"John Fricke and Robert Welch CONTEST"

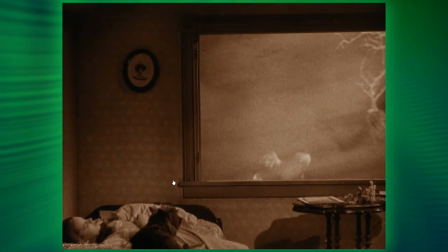1221s
So remember where the monkeys were landing and you see them landing practically with the, you know, everybody could see the wires well in the back was a huge projection screen wow
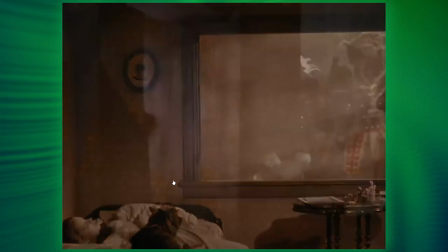1231s
wonderful fascinating stuff anyway okay okay okay
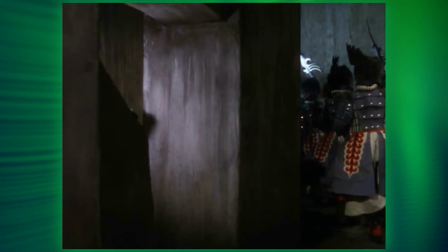1236s
behind the scenes another caution oh you dirty brat um so in this shot here
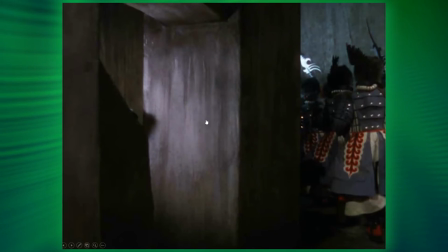1242s
what we have is remember this is just painted and you can see it here it's just brush strokes right for those of us who build sets and things like that it's always about threes you put the you put a first layer on second layer and then you kind of dry brush things together right well In this particular scene, you can see where the lion,
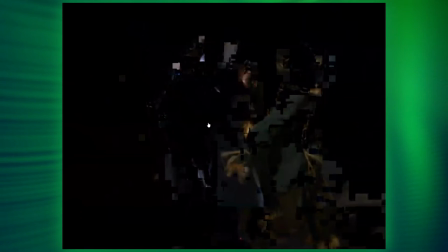1257s
if the PowerPoint will work, and hopefully it will, if not, we'll talk about, is right here.
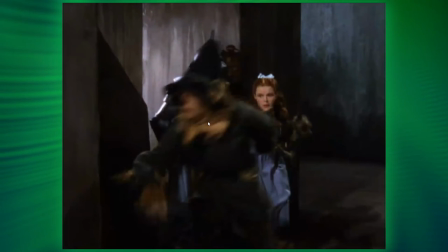1263s
The lion comes in and leans up against the wall, and you could see it push in. And I'll just leave it at that so you could watch the movie one more time and see it.
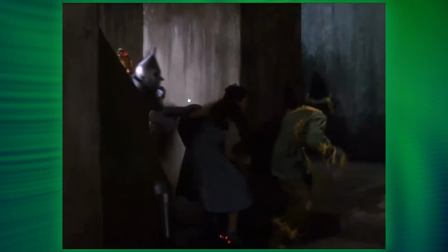1271s
But the lion coming in and leaning up against there is a clue to this is just a very easily tear down scene.
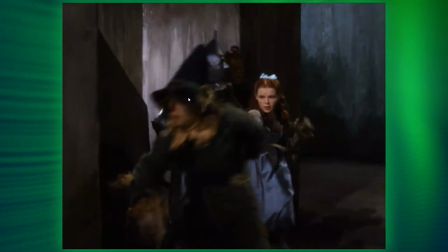1279s
You can tear down this whole set in less than a day. So it's fabric stretched on a frame.
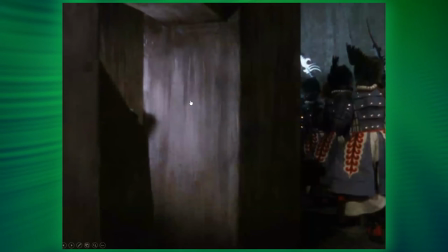1285s
fabric stretch on the frame no more than that muslin muslin was used a lot less wood more muslin why because they were trying to save every penny this is a studio and every penny counted
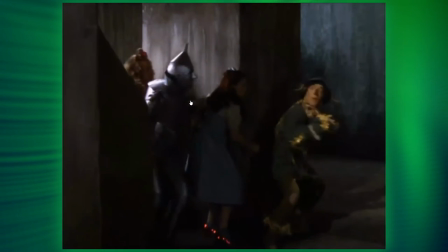1297s
so they put more into everything else and didn't have to put it into the set
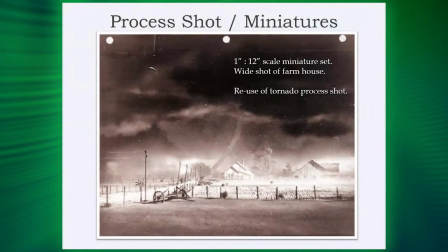1302s
so so that's all matte paintings and things like that we'll get into more matte paintings and practical sets and practical sets are made up of muslin and and barely any wood there and rear projection, process shots. So let's get down to miniatures, which is another special effect. This is the famous farmhouse.
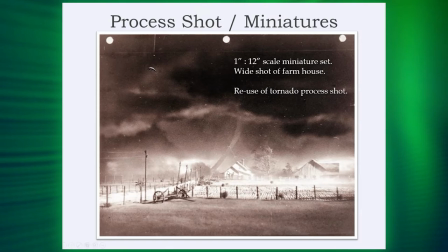1317s
Now, if you look at this from a farmhouse perspective, here's the farmhouse. And this is where we had the front of the farmhouse.
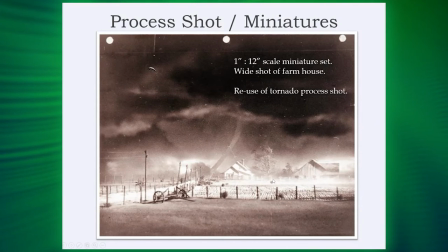1325s
And of course, this was the back of the farmhouse where the horses ran out. This right here is where the root cellar was, where they went underneath to get away from the tornado. And it... Oh, okay. Not the tornado, the twister.
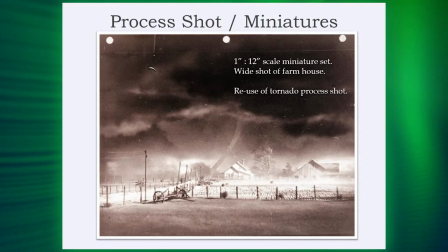1340s
Sorry. To get away from the twister, now that I've been corrected.
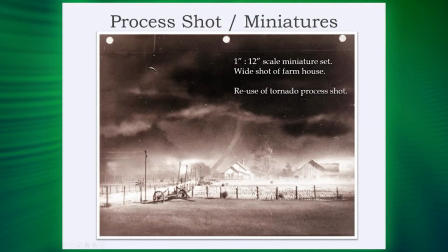1344s
And you may remember in the first scenes of Wizard of Oz where Mrs. Gulch went down the road and then made a right. Well, every miniature was built specifically to the set, the full size and every set that went around this.
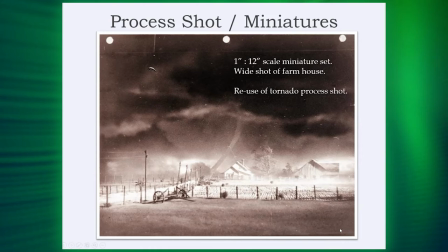1358s
So much so that even it went down to where practical trees on the set that caused
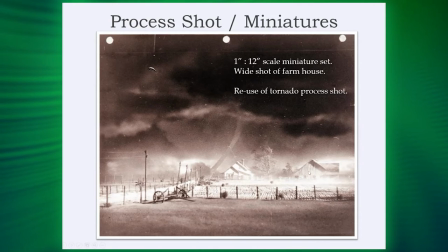1365s
a shadow would be duplicated in miniature on the miniature set. But now here's another tip. This was only about 40 feet deep.
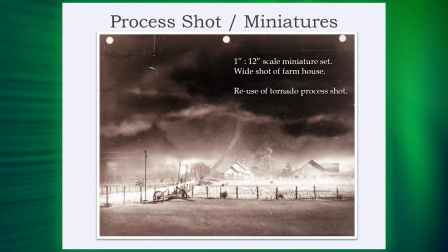1377s
To make this look like it's deeper, you remember back in second grade where we all did horizon point, horizon line?
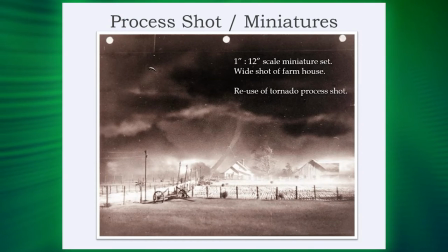1383s
Remember drawing back in the day? And what did we all do? We drew basically a point and then we drew all these lines out, right? Well, these cornrows here are all in towards horizon point to give you that sense of depth.
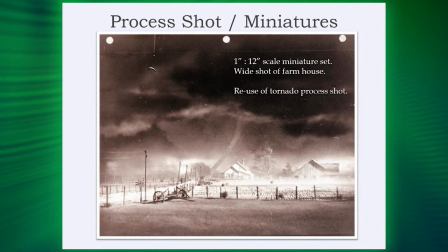1399s
And they went smaller and smaller and smaller. So this is how they made it look like it was a much larger set. The other interesting thing to note is this is used not only in miniature here,
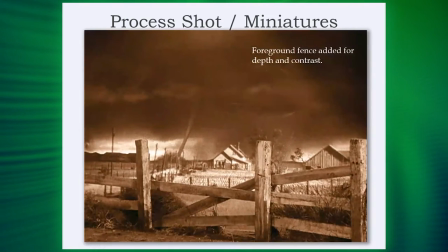1412s
but it's also used in the practical set where Dorothy is trying to get home.
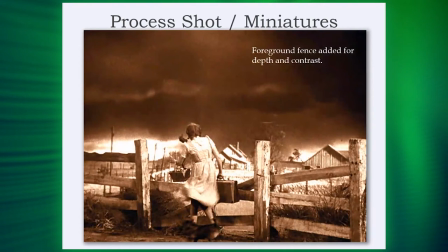1418s
And we've seen this before.
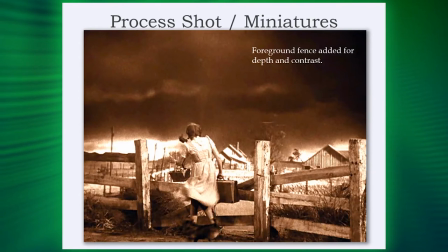1420s
Now, looking at these, you've got the rear projection, you've got the foreground set, and then you have the acting in front of it. It's always threes. And we'll strategically place something here to hide something in miniature, which is this plowing hole.
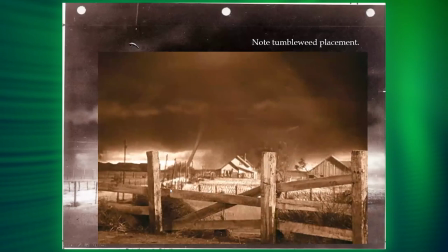1437s
So you take that, you put that together, and what you end up with is a real practical set, rear projection again.
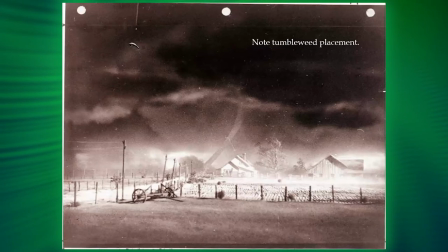1444s
Oh, it keeps wanting to go forward. I guess this wants me to go faster is what it is, John. You put that together, and now you're reusing the miniature in a practical set. And this is what we put on, by the way, on the 75th anniversary DVD. So a buddy of mine put together this whole reel of how this all works with the rear projection.